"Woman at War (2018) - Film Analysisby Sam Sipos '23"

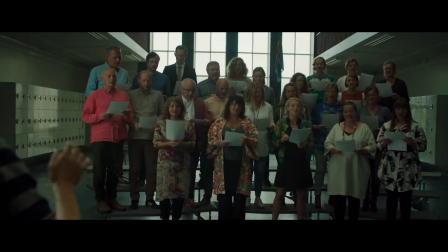(0:20)
Hello, and welcome to this film analysis video.
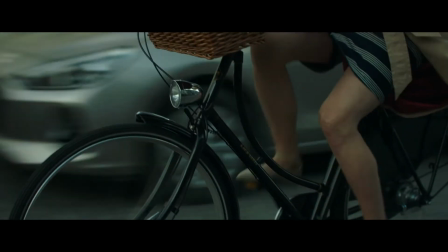(0:24)
Today, as you may have guessed, we're going to discuss Benedict Erlinson's movie Woman at War.
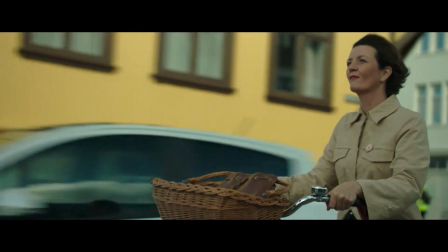(0:30)
We'll be taking a closer look at the life of a choir teacher and environmentalist Hala.
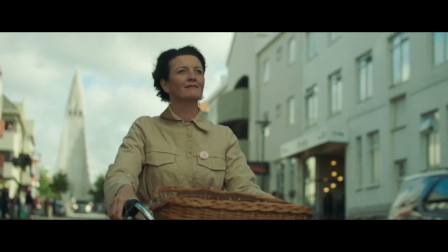(0:35)
We'll be looking at how sound, narrative, and cinematography are used to show how Hala,
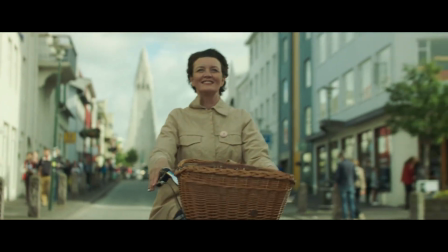(0:41)
despite being on her own, is able to make a difference in the environment and lives of others.
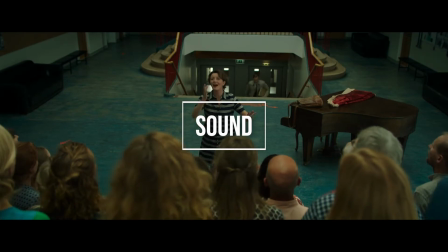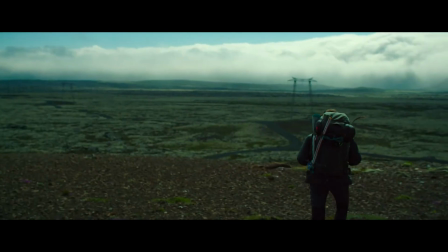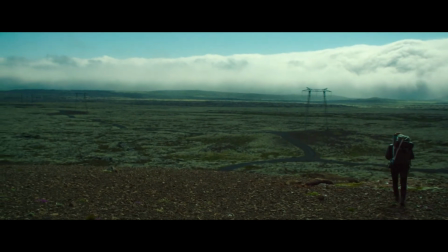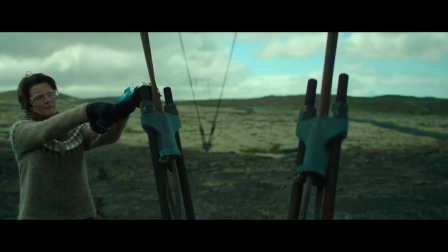(1:09)
How does sound affect a storyline in a movie? Sound is essential to convey a message in a film and Woman at War is no different.
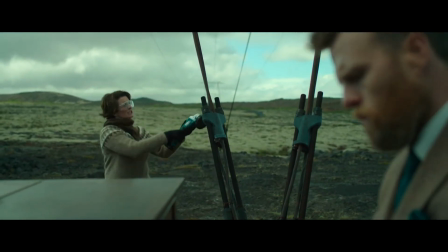(1:19)
The sound in this particular clip is used extremely well as it creates a feeling of solitude yet importance.
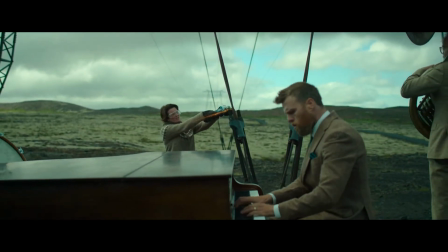(1:25)
The music is slow and simple but revealing. It expresses her unaccompanied struggle and her desire to improve the environment and the lives of others.
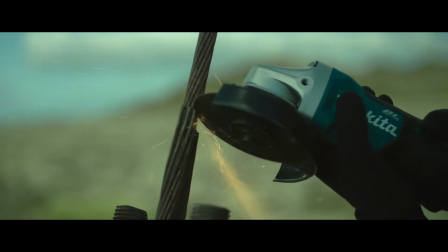(1:34)
To truly show the effect, the music is synced with the destruction of the wires to really create an impactful moment to the viewer,
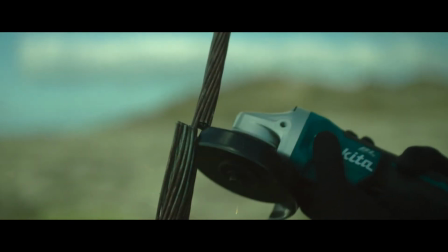(1:42)
showing the grandeur of her actions.
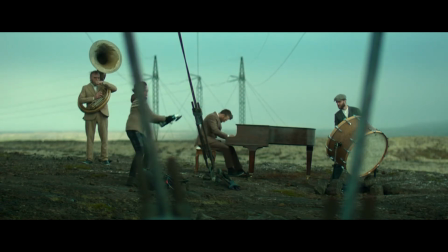(1:44)
Furthermore, the piece of music escalates as the severity of her actions rises until it reaches climax, where she is successful in her task.
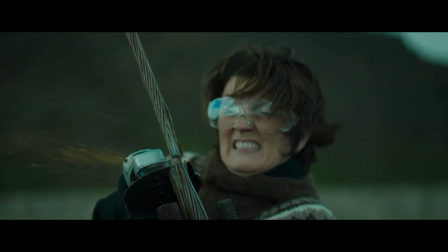(1:54)
Benedict Erlinson's effective use of sound allows us to delve into Hala's emotional state of the mind.
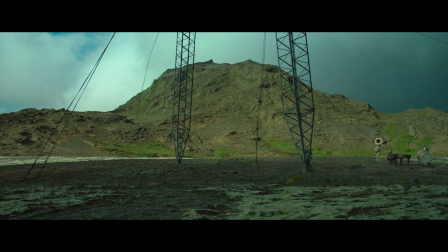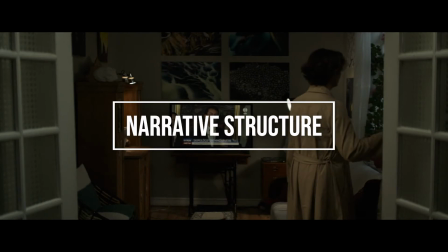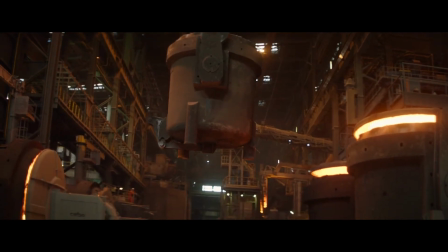(2:11)
It is important to take a look at the movie's structure as a whole and understand what message is trying to be presented.
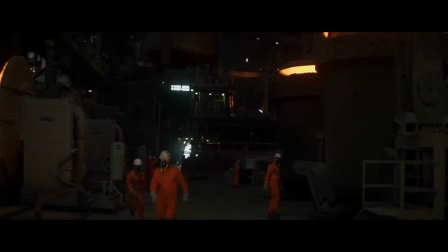(2:19)
Films create this message by using the protagonist and an effective antagonist.
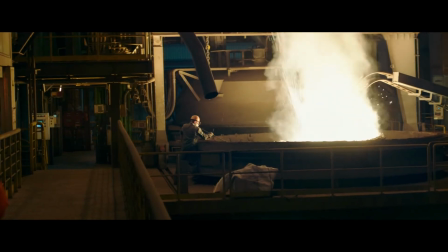(2:24)
The story is intentionally set up to pin Hala against the main antagonist, the local aluminum industry. Her goal is to save the environment and through her efforts she encounters the military and law enforcement that seek to stop her as well.
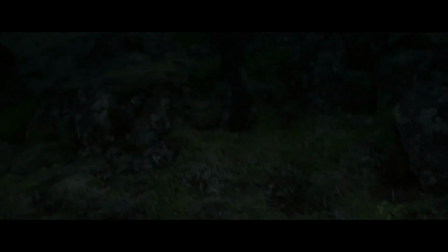(2:39)
Such strong antagonists are developed throughout the story to make the odds for Hala's success low.
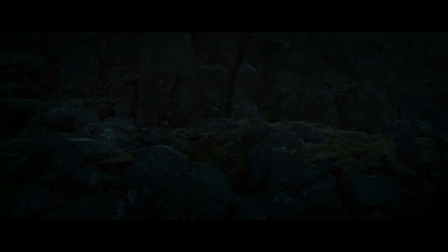(2:44)
One example is the pursuit of helicopters with thermal imaging and military forces with night vision goggles.
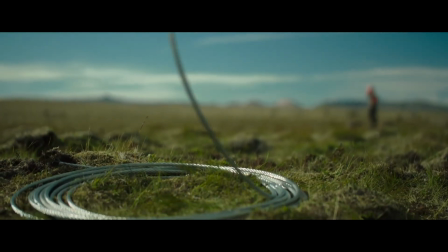(2:51)
The film shows that Hala is able to make an impact by herself in the presence of such a foe.
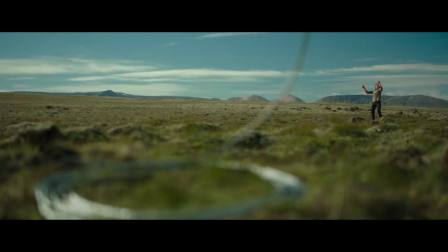(2:57)
Hala is faced with the difficult tasks of saving the environment and helping vulnerable people.
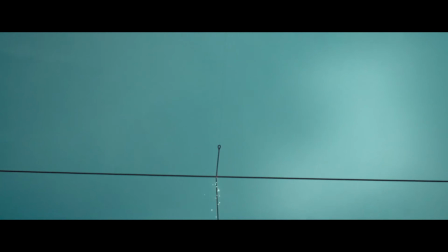(3:02)
Tasks too hard for herself. She may not be able to solve all of it herself, but she is still able to make an impact and contribute to solving the issues.
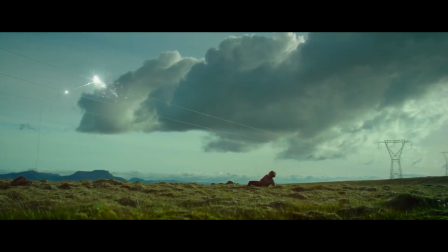(3:12)
Hala is empowered and her actions are significant, as she is a single oddity in the way of such a goliath.
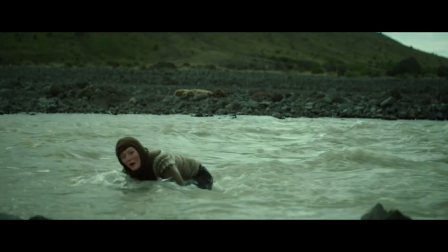(3:18)
Hala's feeling of being overwhelmed allows the viewer to root for her success.
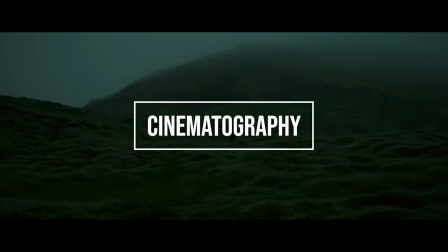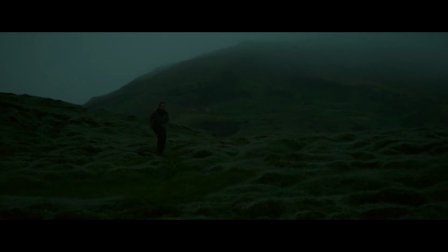(3:33)
Cinematography is one of a filmmaker's greatest tools to convey a message to the viewers.
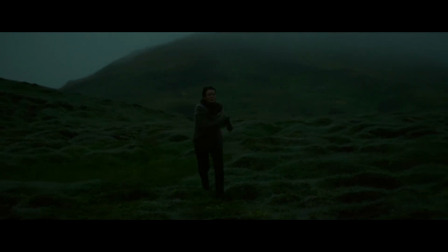(3:38)
Woman at War uses different framings as the main technique to convey messages.
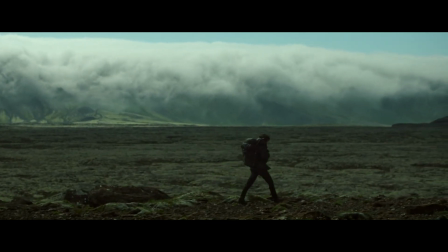(3:43)
Throughout the film, many extreme wider long shots are used not only for the purpose of establishing setting, but also showing the viewer how small Hala is compared to the world.
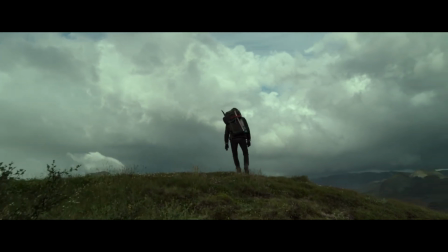(3:52)
The sublime presence of the mountains make her look small through the use of long shots and give her an insignificant and overwhelmed feeling.
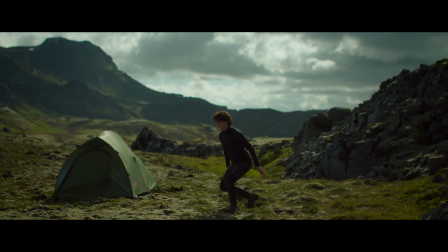(3:59)
On the other hand,
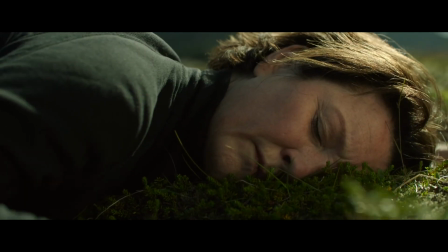(4:01)
close-up shots are used to contrast these belittling moments of being faced by something much bigger than herself and give the viewers a sense of independent accomplishment.
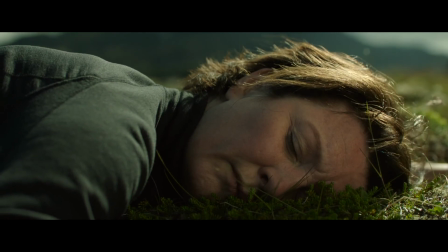(4:09)
The close-up shots focus on Hala, making her the center of attention.
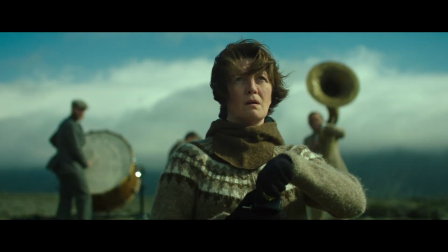(4:14)
Her full facial features and her actions are shown in detail. In the frame, there is no one more powerful than Hala.